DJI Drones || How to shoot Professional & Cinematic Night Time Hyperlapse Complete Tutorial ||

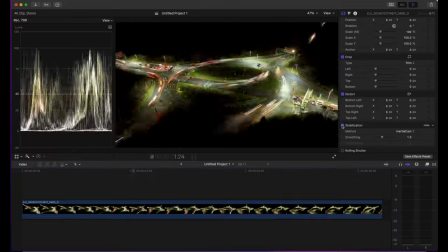1236s
And then if we hit the stabilization method, look how beautifully that has managed to stabilize it.
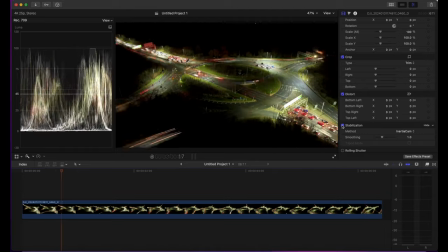1242s
So if you didn't want to do the full processing method, that's a pretty good way to get good results out of the camera.
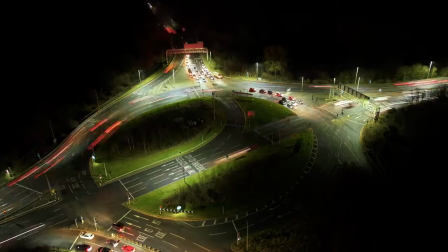1251s
Just looking back on my results, one of the best is the circle method. This is the least favorite, but I don't think I did it justice, unfortunately.
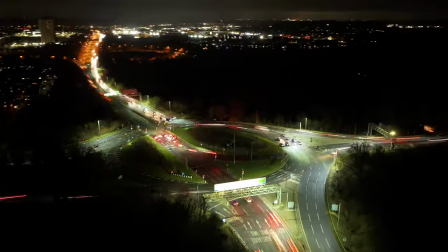1259s
I think it does have its place, but I just need to refine it better. This, I think, is my favorite waypoints just because we had the most control over it.
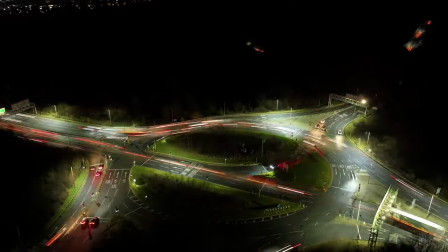1266s
It's nice and slow and steady, everything smooth, and keeps everything where I want it to be inside the picture.
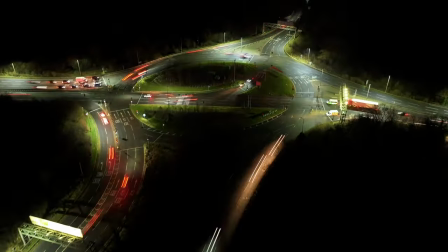1272s
And the straight line does a good job too, but just kind of lacks any sort of excitement.
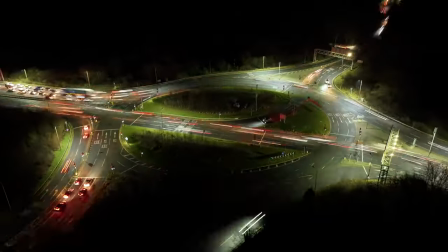1276s
So I think the trick with these hyperlapses is choose minimal motion, choose smooth motion,
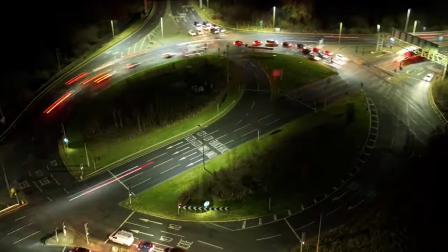1281s
and I think you best yield those results through waypoints.
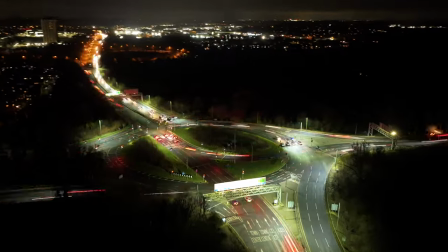1286s
It just gives you the most control to be able to set your in point, your out point, and that's why it's my preferred method,
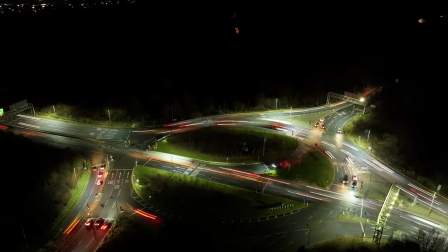1293s
because it just keeps everything nice and smooth and it just makes the whole post-processing so much easier. Back at the editing desk, let's dive into post-processing. Now we're ready to edit our hyperlapses.
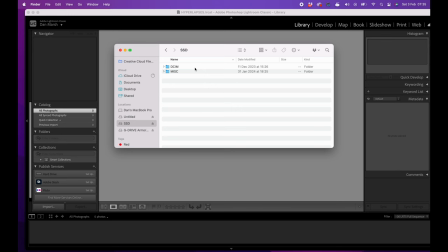1305s
We can plug our SD card, or in my case, the SSD, into the computer, and we come up with these two files here. So we're going to go into DCIM. Now, if you just wanted the MP4 files, you just wanted to save yourself the hassle of editing, you can go into your DJI files and you'll see the
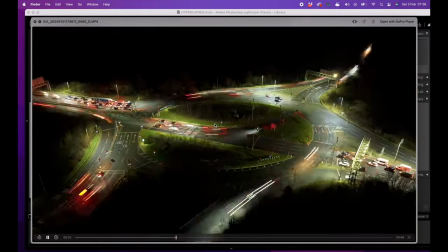1323s
processed MP4 file that the drone has created. And that's good to go.
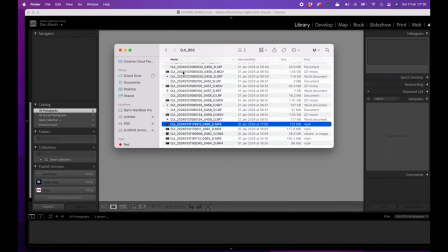1329s
But what we want to do is take this a step further and create the hyperlapse ourselves to give us more control.
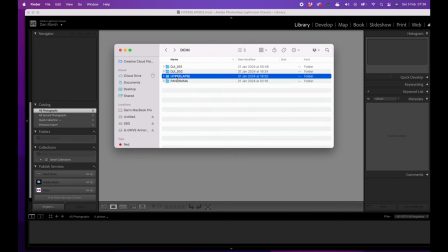1336s
And we're interested in this folder here called hyperlapse. And inside you'll see there's a series.
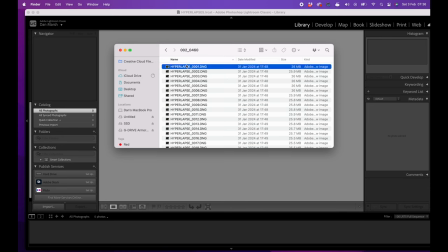1341s
And in each one of these, we can open one of those up. And yep, you can see our raw images.
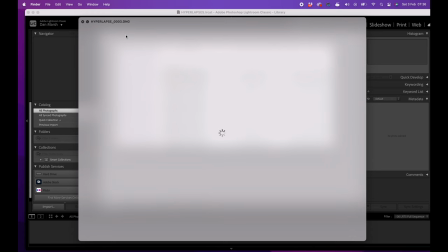1347s
And this is just the series of hyperlapse photos that we want to edit.
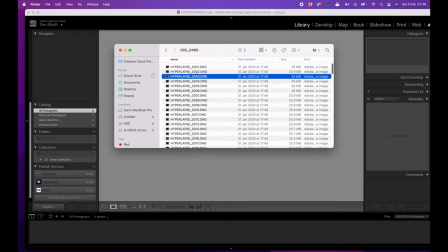1351s
And I suggest it's a good idea. You save your hyperlapse files onto your computer or onto a hard drive, and that just means that you have a backup of them ready to go.
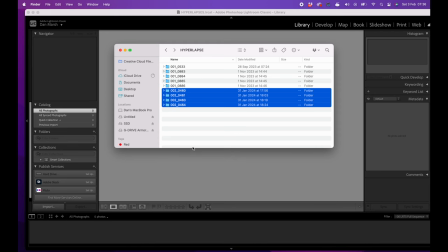1362s
So I'm going to do that, and then we're going to import them into Lightroom. Okay, now we're ready to import our photos into Lightroom.
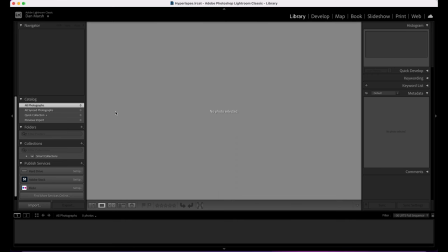1369s
You'll notice I'm using Lightroom Classic. I just prefer this version.
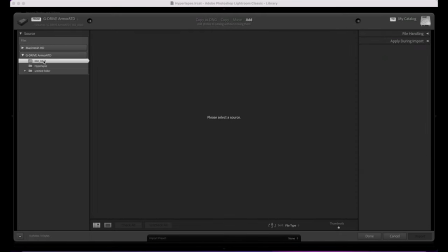1372s
So we're going to hit import, and then we're going to find our hyperlapse sequence, and you can see it's here.
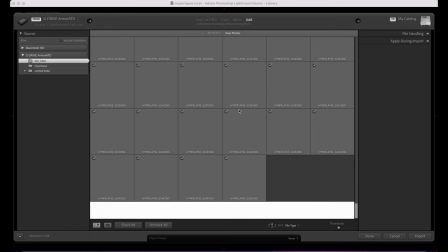1379s
And then you can see 250 photos. They're all there, they're all selected, and we can hit import.
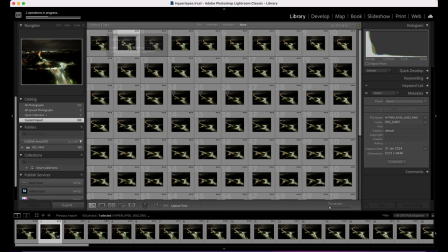1388s
I'm going to disable that. So while it's doing this, what we need to do is then to start to edit. And we only need to edit one photo, and I'll show you the sequence. I can show you the process, sorry, of how we go about doing that.
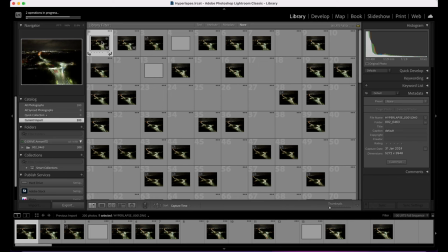1402s
And then we can apply that one edit to all of the photos and export it that way. So I'm going to double click that, and then we're going to go into develop.
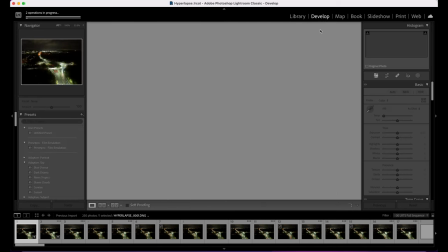1411s
And this is where we can start our editing process.
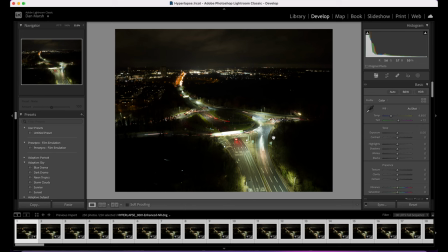1415s
Just before we jump into the editing process, I just want to caveat this, that there's no right or wrong way to do this. Color grading is a lot of personal preference and personal taste, so don't feel like you have to copy what I do,
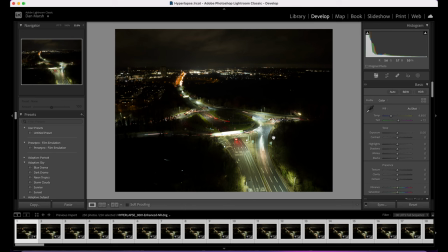1430s
and don't feel like there's a wrong or right way. Obviously, there are things that look better and things that don't look so good. I think the key trick here is do what you think looks good and then dial it back.
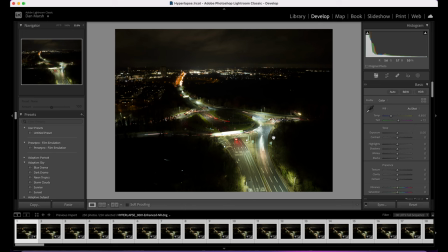1441s
I think that's the common problem, is over processing an image. And that's kind of what I try and do, is find something that I like the look of and then just bring it back a touch, because it's small changes that make the big difference overall. So that's what we're going to be going for, tiny little tweaks that is going to make a big difference overall.
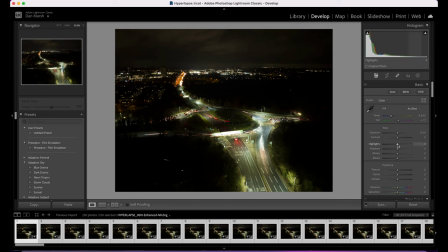1460s
So the first thing we're going to do is we're going to drop the highlights and lift the shadows. And that's going to bring out the detail in the shadows, and it's also going to bring out some of the, recover the detail from the highlights. In turn, it has darkened the image, so we're just going to brighten the image up again, just so we can see what we're working with there.
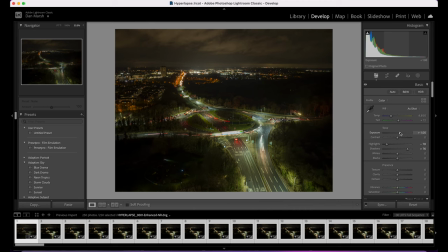1478s
About one stop should do it.